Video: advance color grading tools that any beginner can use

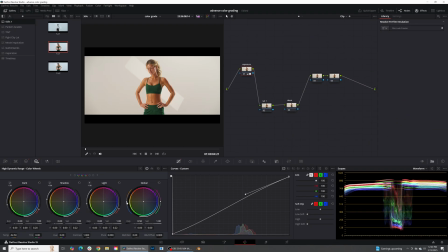235s
Again, I'll head back over to the HDR wheel and I'm just gonna pull in just a little bit of blue on that and add a little bit, just a very small touch of green.
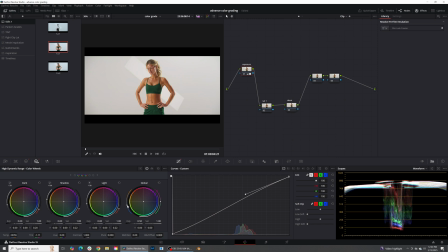Those highlights also, we're just gonna push blues into those highlights. And I think that is a really, really great starting point for us right here.
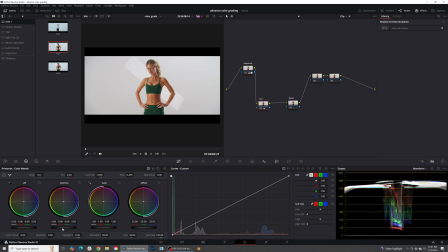266s
Now over on our saturation wheel, what I'm gonna do is just start pushing this up ever so slightly. And you can see that's adding really good looking saturation to our skin tones and even our background over there. I'm gonna push up the gamma a little bit and push up the gain.
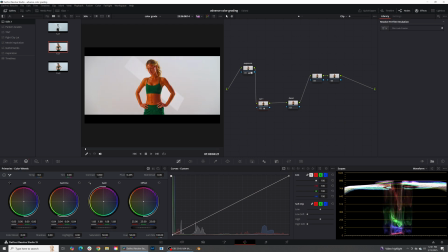281s
So the gain goes even, it's gonna be kind of focusing more on like a mid-range. Okay, so I pushed up the gamma a little bit and now I'm gonna go to the gain. So if I push up the gamma, you can kind of see where it's playing with.
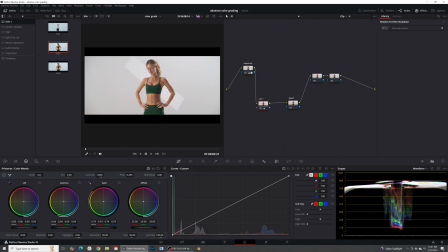297s
And if I push up the gain, you can also see where this is playing with. So it's going to be hitting the kind of these tones faster. And so you can now kind of play with these wheels a little bit more to like be managing how much color is actually going into your image. So I'm going to go ahead and just reset this. And I'm just going to push some more saturation.
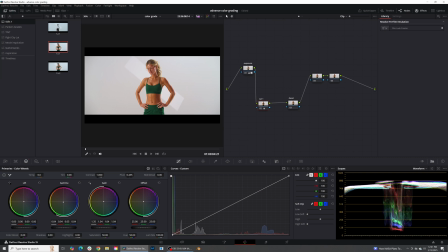317s
Just like this, something around there is looking pretty good to me. Then on the desat wheel, I'm gonna go into here and go down to my lift, and all I'm gonna do is just desat this just a little bit. And what that's going to do is just take down some of my shadows a little bit
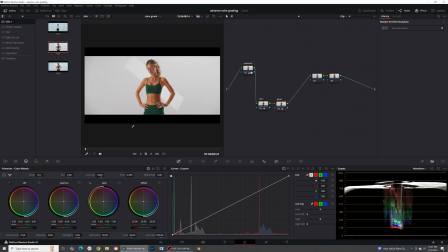338s
and clean up my blacks down here just a little bit also. So now we can really quickly see what that's done. That's added some good saturation, and it's cleaned up the background over here a lot. If you look back here, you see a lot of magentas just kind of hanging around on the backdrop a little bit.
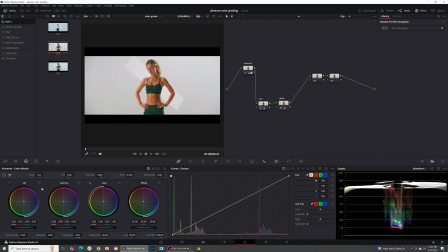354s
But with desat, with using this desat wheel over here on the lift, that's gotten rid of a lot of those. And let's just go ahead and push this really hard. You can see what that's doing. It's first hitting those values on the lower and high ends, then it's starting to hit the values on the skin.
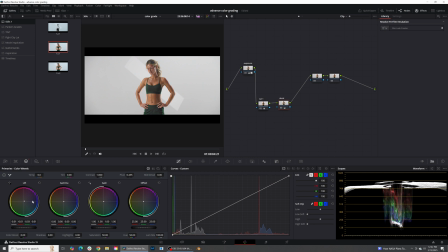369s
So if we desat it, if we bring down the saturation from this, we can limit some of the saturation on the background and in the blacks a little bit to give us a really,
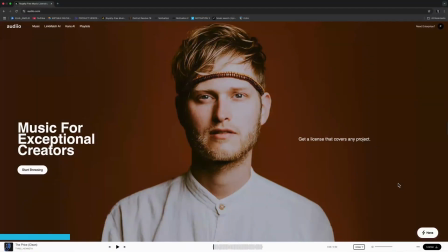382s
really good look. Okay, let's go ahead and take a quick pause for our sponsor. This video today is brought to you by Audio. If you're a creator like me, music and sound design are just as important as creating amazing visuals.
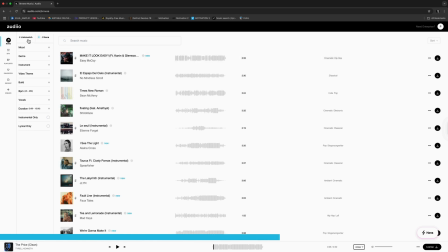392s
That's why I use Audio for my music and sound design. And with Audio's new AI search tool, you can guarantee to find the perfect music for your project fast and easy.
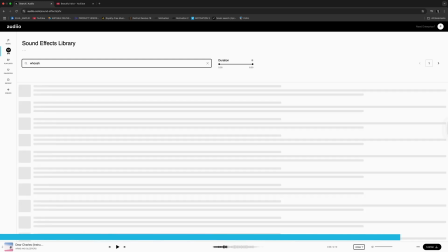401s
Check the description below where you can use my code to get 70% off Audio today. Now, back to the video.
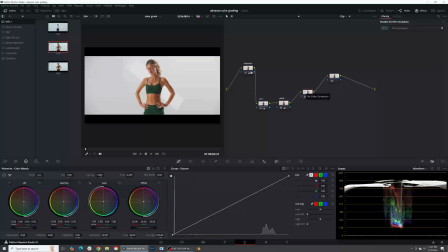407s
Now, here is a really awesome advanced technique for glows. I absolutely love doing this on all of my images because I think it adds a lot of pop, especially to skin tones and to things like the white background. So what I'm going to do is I'm going to right click here, come down to add matte, and add matte.
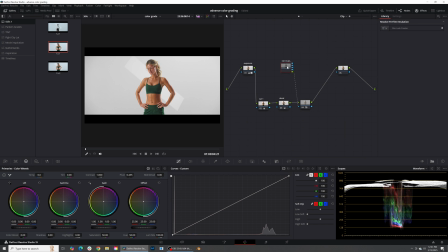424s
And what this is gonna do is literally make a matte of this image. So it's gonna make a black and white image that I can plug in and use this as an alpha channel on this node right here.
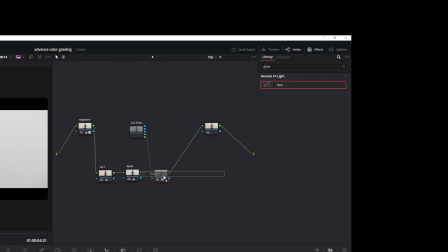434s
Type in glow. I'm gonna grab the glow and add this to this matte.
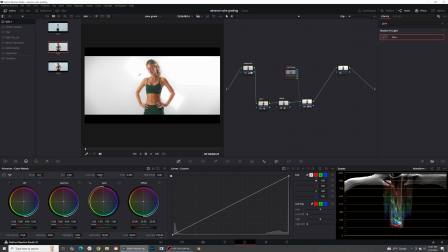439s
And now it's only gonna affect the glow in the areas that are high luminance, only in the high ends, and it's not gonna be affecting certain areas of like her skin and stuff like that. So quickly go into the glow. And the only thing we need to click is alpha limits effects. I'm gonna grab this shine threshold and I'm gonna pull it all the way down.
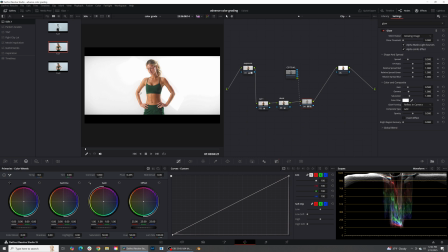456s
And as you can see, we are blowing out our image, but it's also giving us some awesome glow on our skin tones over here. And so now all we need to do, come down to add. I like to set this to screen and you can see how much that actually limits it. And you can see that it's just adding a little bit of softness to the entire image.
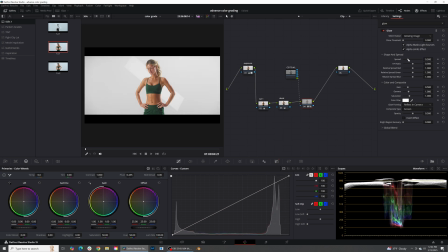475s
Now you can increase the opacity, you can increase the spread, you can increase the gain, whatever you wanna do now.
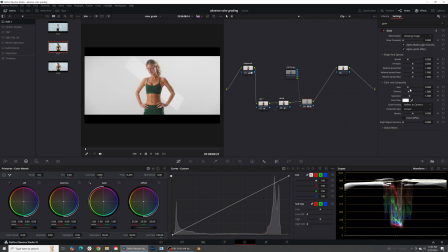482s
This is just a way to limit it so it's not so overbearing. Or if you want to, you can keep it as add, and all you have to do is just bring that shine threshold down a little bit and change with your exposure a little bit also to fix it.
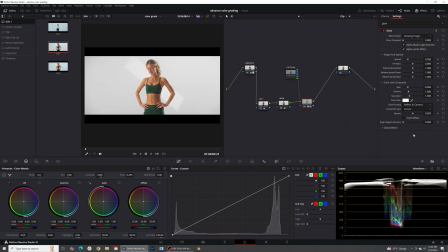495s
But in my case, I always like having it all the way and then using a screen overlay on top of it and then just playing with my opacity right here. So if I want a little bit more to make it look a little bit more dreamlike, or if I want a little bit less, but I'm gonna go ahead and just keep it right there in the middle.
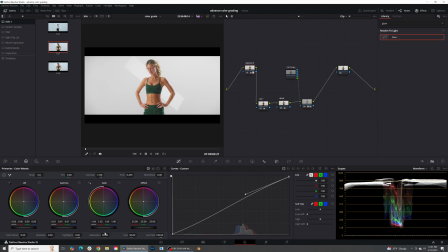510s
And I'm thinking that that's looking really good. Maybe go to my exposure, maybe even just push up a little bit more on the gain and just bring down the gamma just a hair. Now that we have all of those set up, now the last thing that I always like to do with a lot of my color grading is just go into here,
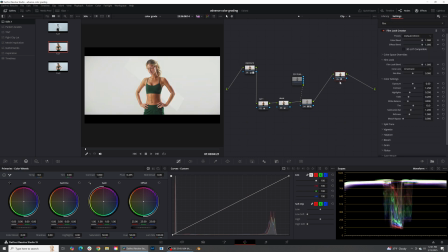530s
type in film look creator, add the film look creator, do a clean slate. And I just use these last little settings just to dial everything in.
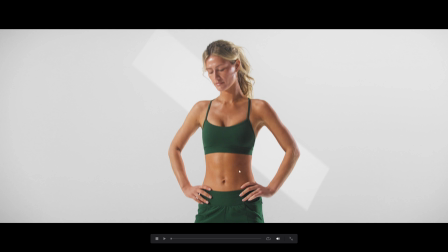541s
So as you can see, our image is already looking really, really good,
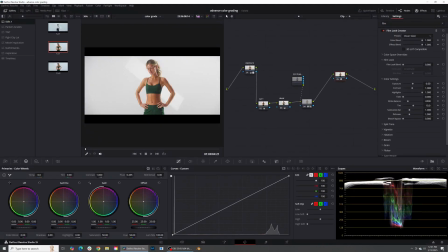545s
but I wanna just dial in a few things, maybe just bring down the white balance just a hair, add a small amount of bleach bypass, and what's that gonna do is just add a little bit more contrast and limit some of the saturation that we added,
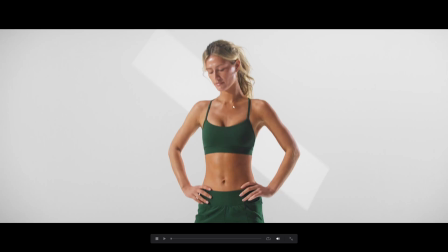559s
and I'm just gonna barely touch that, and I think that adds a lot to the skin tones and stuff like that.
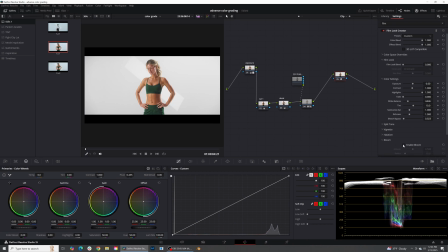566s
And then we're gonna go down, add some bloom for it to soften it up a little bit more. And I always add grain on all of my images. And I'm gonna do a 65 millimeter for the grain right there.
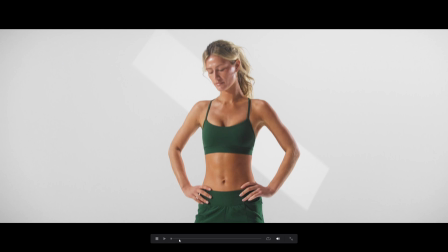577s
And that's just gonna add some texture to the image that we have right here.
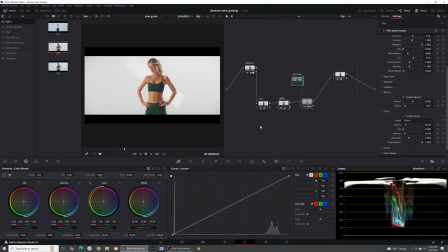582s
Perfect, that's looking good. So let's go ahead and just do a quick before and after on all these. I'm gonna turn these all off. So here is our original image that we filmed.
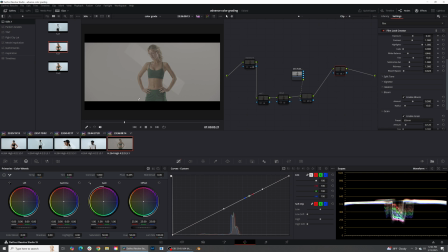592s
This is what we filmed on camera. This is what we filmed in camera. we went ahead and we did a color manage workflow, which gave it this kind of normalized look.
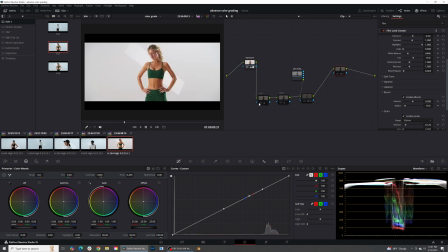604s
We fixed our white balance and our exposure. We added some saturation to our skin tones. We desaturated the background. And then we added some soft glow to the entire image to soften up the image. And then we added the film look creator as just the last final little tweakings.
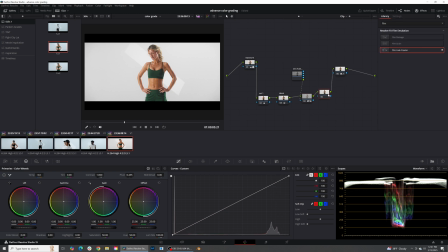622s
And of course, one other thing that you can do is just right before the film look creator is add a sharpen node. And I'm gonna go ahead and just sharpen this down just a hair. Make sure I'm on sharpen. I'm gonna sharpen it down just a hair. And I'm gonna increase this. This is just like a feather for it a little bit.
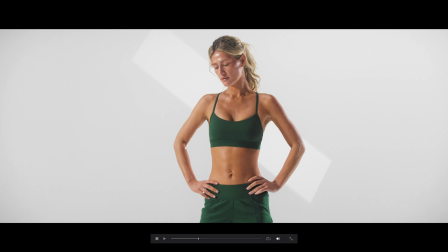639s
So I like to keep those at 50. And now you can see the image that we have created from this to this. So I hope that wasn't too advanced of a tutorial. If you want this node tree, it'll be in a link in my description below. And if there's anything else that you want to learn, go ahead and ask. Thanks, love ya, bye.